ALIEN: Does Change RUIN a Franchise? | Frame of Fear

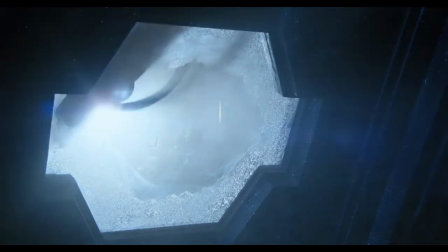17s
The Alien franchise reimagined how we think about outer space horror in literature, films, and games.
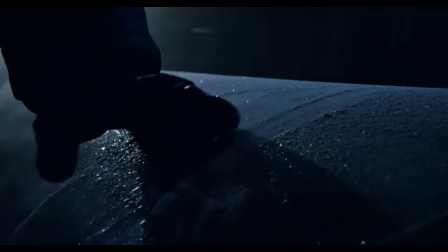26s
Audiences have been enthralled by the story of one of the most iconic heroines in cinema, Ellen Ripley, played by Sigourney Weaver.
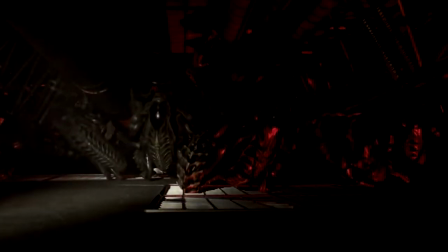38s
At the same time, Alien delivered a new form of terror for science fiction through the introduction of the bloodthirsty Xenomorph.
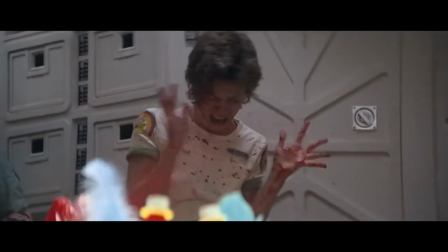44s
Whether you've actually seen any of the movies or not, you can most likely recognize elements from this universe inspired in other fictional works,
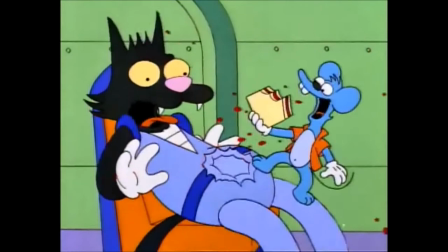52s
represented in amusement park rides, or parodied in pop culture media that older and younger generations can recognize.
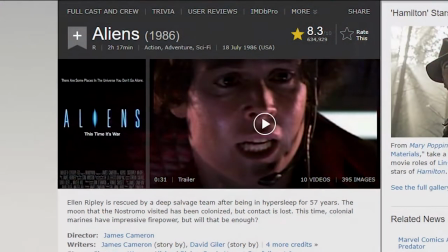57s
By the release of this video, we'll be nearing the 34th anniversary of the 1986 release of Aliens later in July.
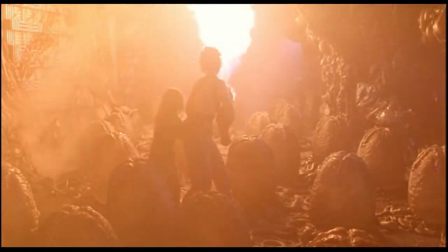64s
For me, Aliens happens to be one of my favorite James Cameron sequels next to Judgment Day.
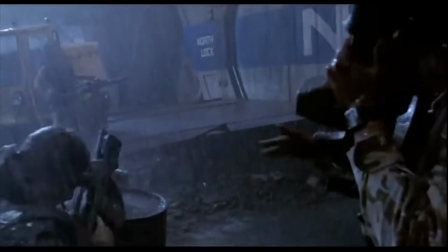70s
I thought the anniversary would be a fun exercise to take a moment to reflect on the franchise's journey since it's released 41 years ago.
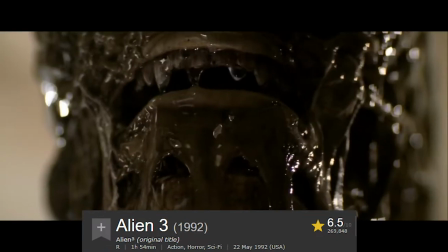77s
The franchise carries a history of the general consensus fluctuating with negative reception, partially directed towards the dramatic tonal shifts since the original.
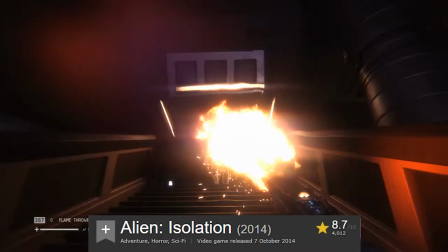85s
However, I disagree that these creative changes hindered the franchise.
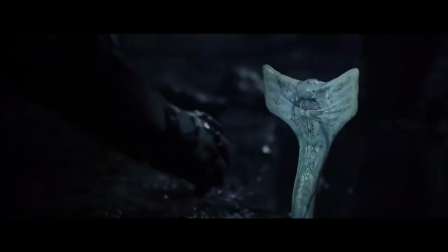89s
In fact, I'd say a majority of these works are on brand and build upon the spirit behind the alien identity we recognize today.
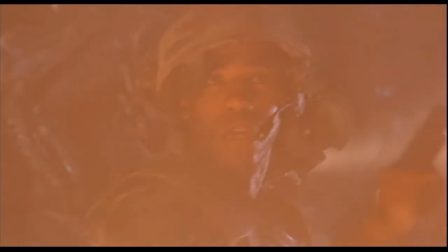96s
If you haven't seen any of the films or games, I recommend watching them or going on the wiki if you want a better sense of the lore, since I won't be explaining much of that in this essay.
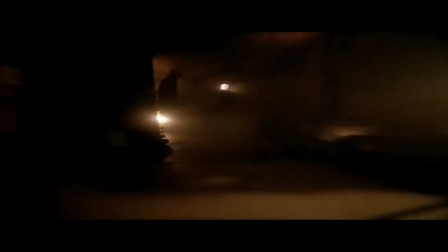104s
Otherwise, I intend to see if the negativity towards the overall franchise holds any merit by examining the changes in visuals and character depictions across its different entries.
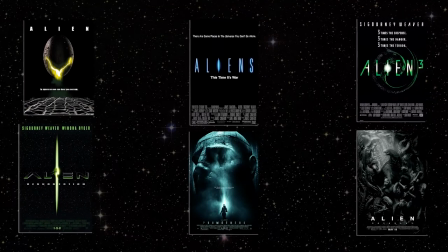113s
For this retrospective, I'm going to dive into the franchise's feature films, the quantology and prequels, as well as a small selection of video games.
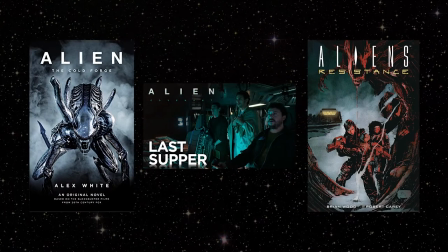120s
I won't be examining the literature, graphic novels, and short films because I'd like to leave that discussion open to future exploration.
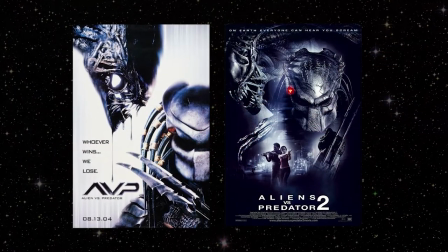126s
In addition, I'll refrain from discussing the Alien vs. Predator arc of the franchise, since that's a different topic I'd like to reserve for a later time as well. Now, without further ado, let's take a step back and take a peek at the legacy left behind by Alien.
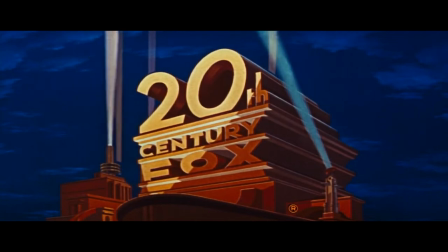144s
For the past four decades, the Alien films operated under the same studios, 20th Century Fox and Brandywine Productions. However, the series incorporated a mix of different directors and writers presenting their own interpretation of the Alien universe in each film.
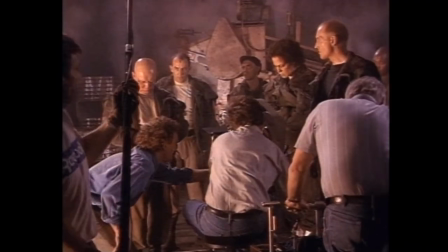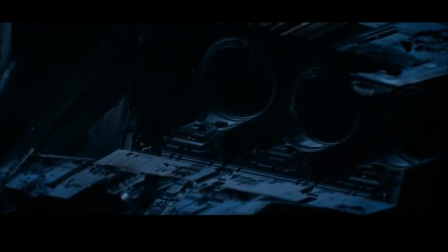167s
Each film ranging from the first in 1979 to Alien Covenant in 2017 would
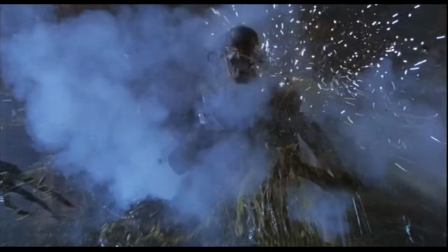172s
implement a unique vision that either evolved or drifted away from the tonal shape since the original movie.
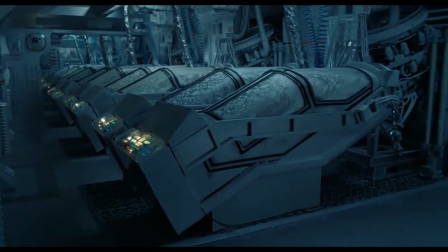178s
Most of the franchise's identity revolves around its visual consistency and preserving its unique sci-fi visual style to the world and characters.
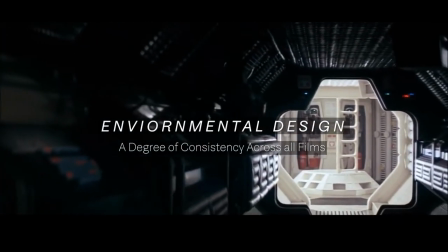186s
The first film sets foundation for the franchise's environmental design that's carried over in future works.
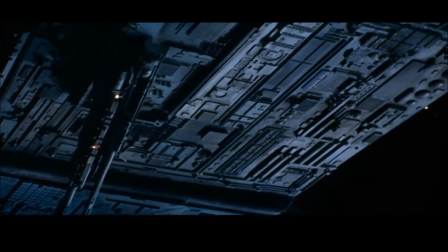191s
Specifically, designs for the ships and environments take inspiration from the artworks of Christopher Foss and
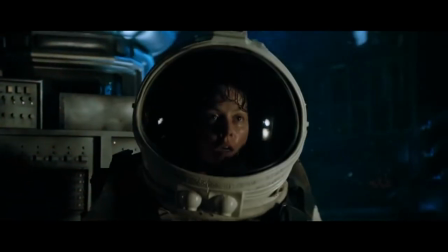197s
John Gerodes to produce the visual foundation that's principal to the franchise's world building.
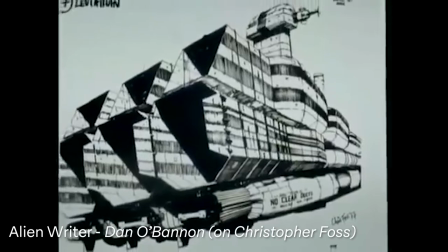202s And for the first time, I saw somebody whose stuff I liked as much as Ron Cobb's stuff.
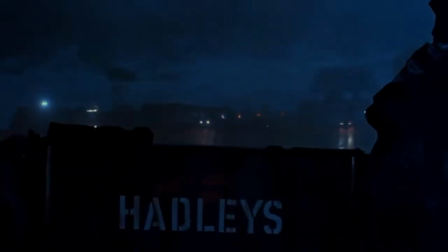209s
This architectural style evolved in the film's subsequent entries, primarily changing in scale and blending with each director's respective vision.
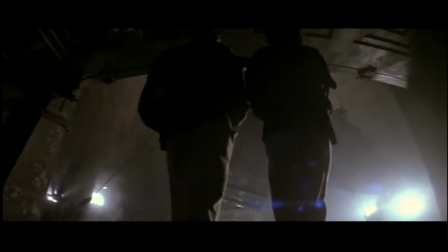215s
Even in Aliens 3, where the series takes a more gothic design to the architecture, we still see hints of Foss and Geroad's style on occasion.
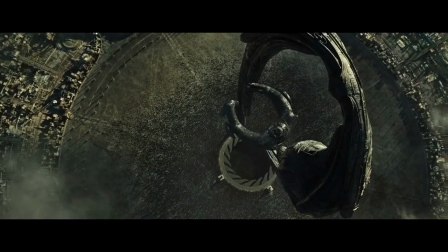223s
This blend is similar in Alien Covenant, where the film mixes ancient architecture with futuristic technology to depict the fallen society of the alien engineers. In addition to the architectural style, these environments are primarily set in interior and confined areas located within ships and colonies.
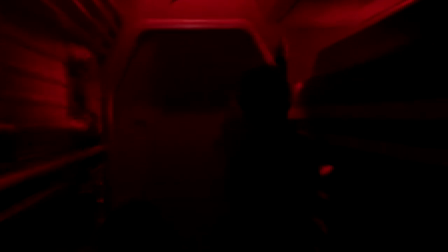238s
These tight spaces enclose the audience into a distinctly sci-fi world separate from reality,
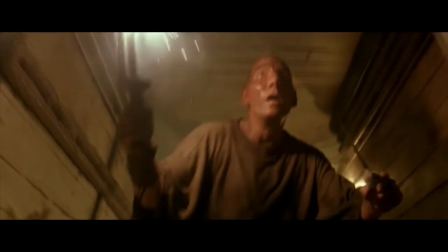243s
while also serving as obstacles that inhibit the survivability of the characters in each film.
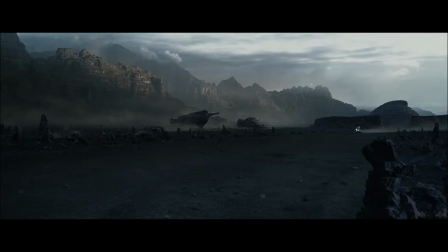248s
It isn't until Prometheus and Alien Covenant where the film utilizes more exterior on-set locations.
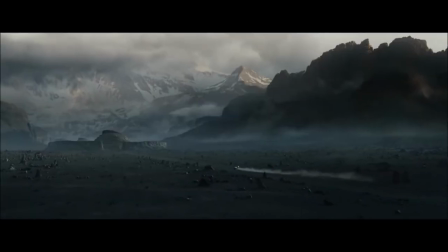254s
On one hand,
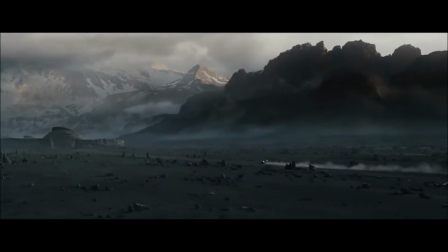254s
these outdoor landscapes depict isolation differently by making the universe appear terrifyingly sublime when we scale the world to the minuscule presence of the characters.